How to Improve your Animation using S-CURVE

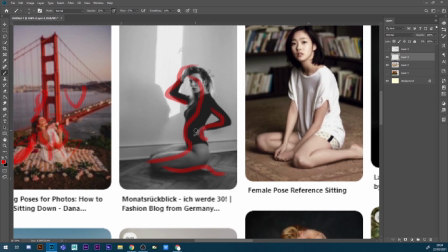3:55 Also, the fingers, the fingers also just that smooth effect and you're done so let's keep real quick okay and then let's go to
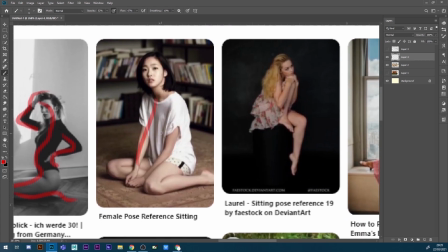4:06 our next character the same same case even though that the shirt is a bit
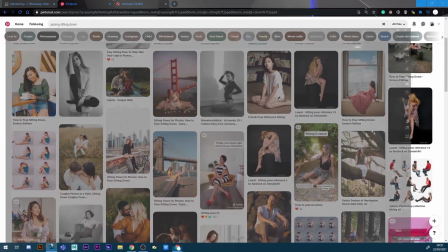4:12 buggy you can clearly see how a chest is act backwards and then the motion her
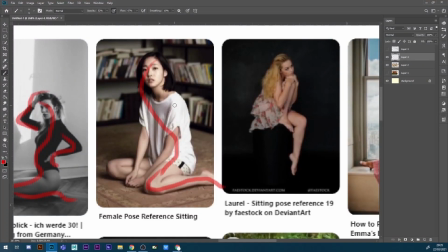4:19 hands motion her hands motion her feet supplements that motion into a continuous and full smooth out yes yeah so basically that's on posing the character and then the
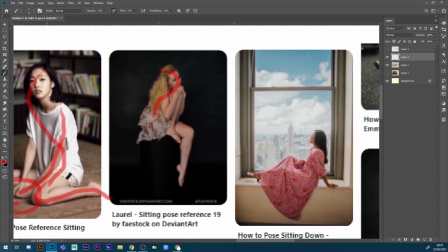4:33 next bit we look at how to pose a character in terms of advanced so yeah the following part is just for blocking but from what i did
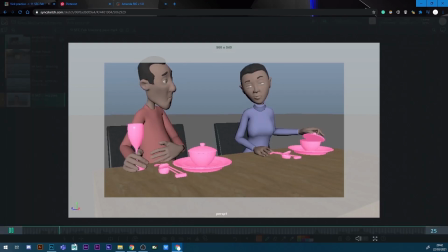4:50 so i just did the blocking do you think it's because i use the f word every so often
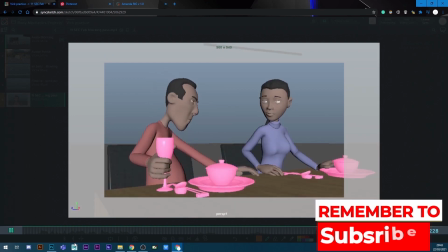4:59 look there's something wrong with her if she doesn't get what you're doing
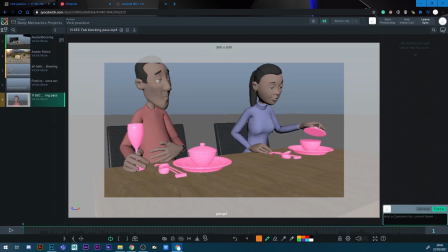5:03 so uh let's review this let's review this pose so you can clearly see his head he said his head is tilted yes it's tilted like that
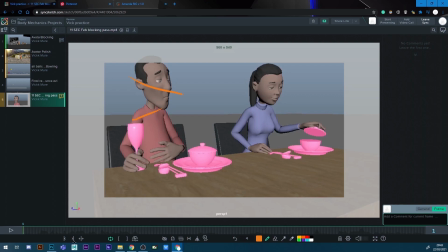5:18 and then his shoulder is tilted like that and then the hand supplements that activity her head is tilted like this she's focusing on that
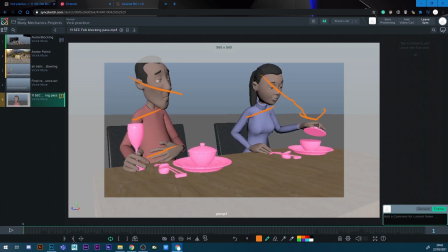5:34 but her shoulders are slightly tilted like that and then that is this S curve of the eggs is that s curve none yeah so it's that s curve that goes like that then there's this pose here
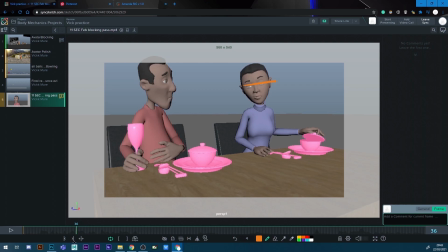5:52 you can see so her head is tilted like that her shoulder is still tilted like this but her bottom is like that that that s curve comes like because her motion she's talking to him like that then you can
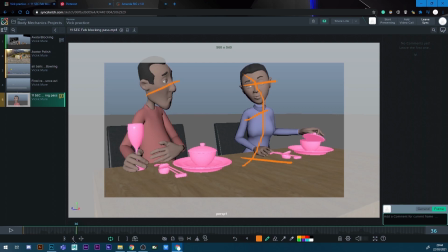6:07 see his head is not tilted like that the shoulder even though they may turn they are still tilted so his S curve is tilted away from her it's like he can't see her so he needs to
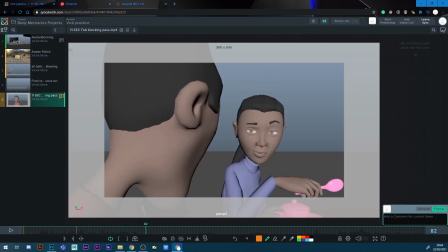6:22 move forward a bit so that he can see her then there's this here so this one is the supplementing part from the face to the body. So initially you start with the body, her head is tilted, her shoulders are tilted down.
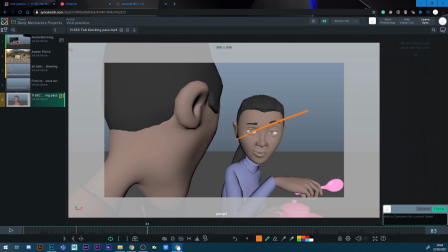6:39 So her head is tilted up, shoulder, I'm doing on the extreme so that you can go to the pose.
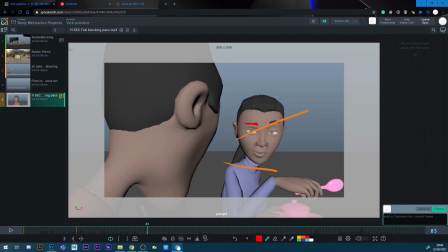6:55 Then her face supplements that motion. You can see, even her mouth supplements that motion. and then a hands supplement that motion like that.
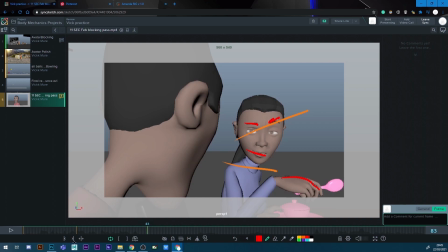7:08 You can see? Yeah. Yes. So, make sure. So the entire S-curve, the entire body, the entire body looks like.
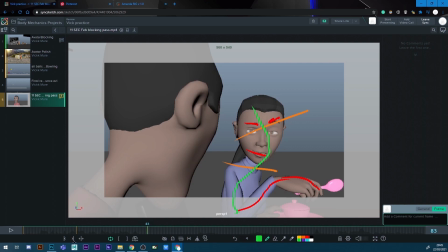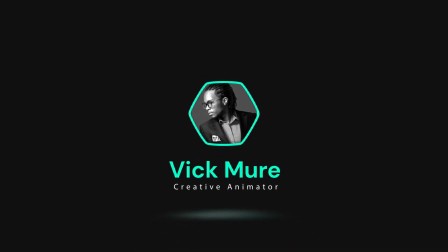7:30 You see? Yeah.